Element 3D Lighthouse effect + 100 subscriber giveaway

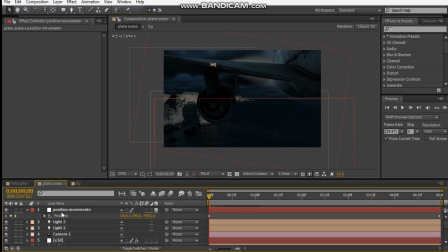(16:24)
And I want to add some rotation, make it look like it's wobbling.
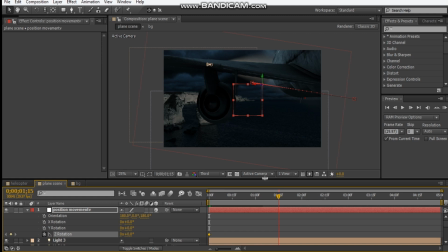(16:30)
So hit the stopwatch for Z, maybe move forward, maybe there, maybe tilt it a little bit. Not that way. This way. Maybe about 5 degrees.
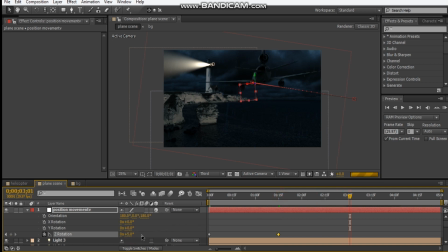(16:44)
You just want it subtle. Move forward again. Maybe wobble it this way. And
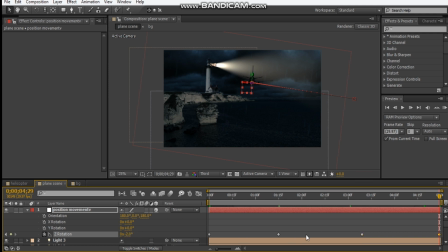(16:58)
make it back to -2 maybe. So I want to decently spread out these keyframes and hit F9 for all of them. Okay, so let's check out a preview.
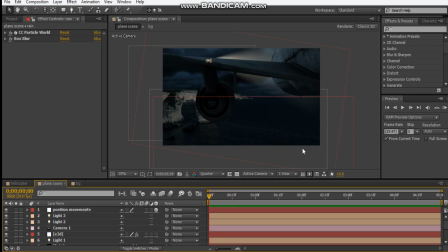(17:18)
Okay, so let's check it out. Nice. Okay, so for my rain, we already start on the comp, so I'm just gonna
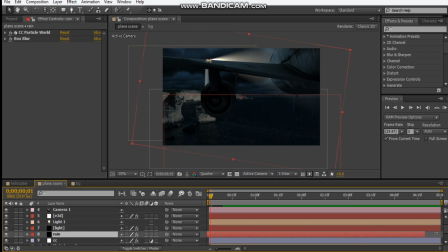(17:33)
slide this over and just extend that out. So because I want the rain to already start on the screen, and I couldn't come up with a solution. It looks like for our light, it
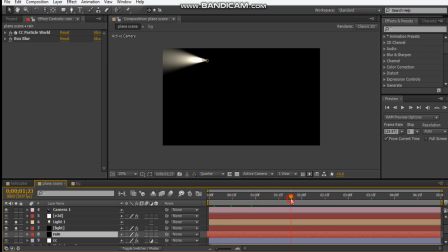(17:52)
looks like it's just like rotating halfway and then just coming back around. Yeah, I couldn't figure out. If you guys have a solution, let me know, because I could always use some help sometimes.
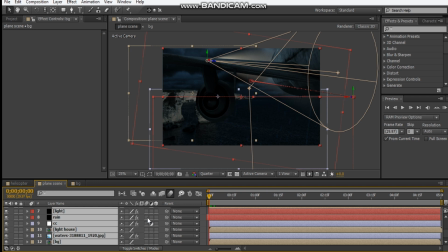(18:06)
Yeah, and we can add some motion blur. Hit Control A, hit the motion blur for this.
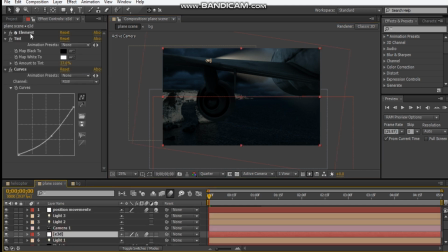(18:14)
And if you want, for extra detail, we can go into the render settings for our Element 3D layer. We can turn on shadows. We can turn on ambient occlusion. Maybe we can make it ray trace.
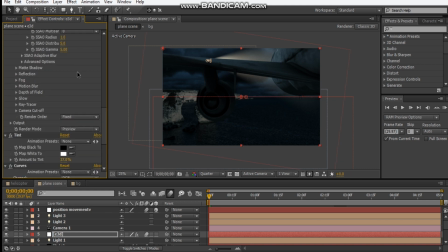(18:34)
So I'm just gonna put this to preview, and we could do ray trace.
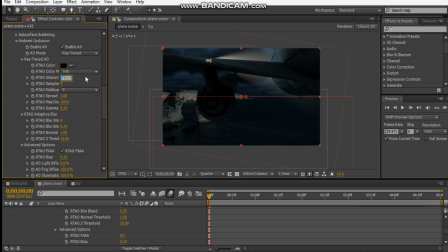(18:42)
Cool. Maybe we could lower the intensity, maybe about 0.7. Maybe we could adjust like the specular a little bit,
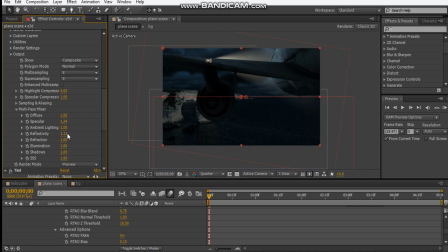(18:56)
and maybe the reflectivity and all that stuff.
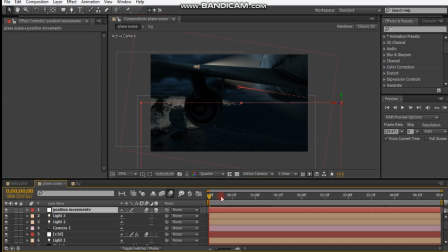(19:04)
Okay, so let's actually adjust this position. Let's push it way further back,
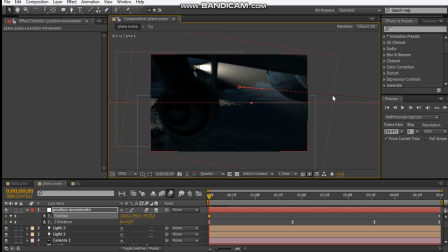(19:17)
so it looks like it's weird coming from a subjective view. Okay, so it's nice to always like color code your comp.
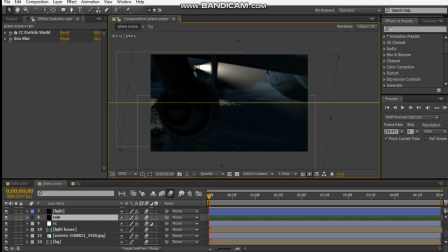(19:35)
Okay, so that's it, everyone. I don't think there's anything else I can add to this, but thank you, everyone. My name's David. I hope you learned interesting techniques that you can use for your own creations. Please give a like if you like this video, subscribe if you want to see more, comment down below if you have any questions.
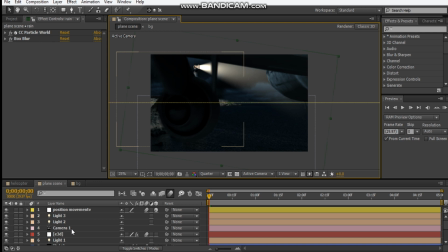(19:53)
And as always, download the pack, you guys deserve it. and I'll see you in the next video. And yeah, I hope you enjoy it.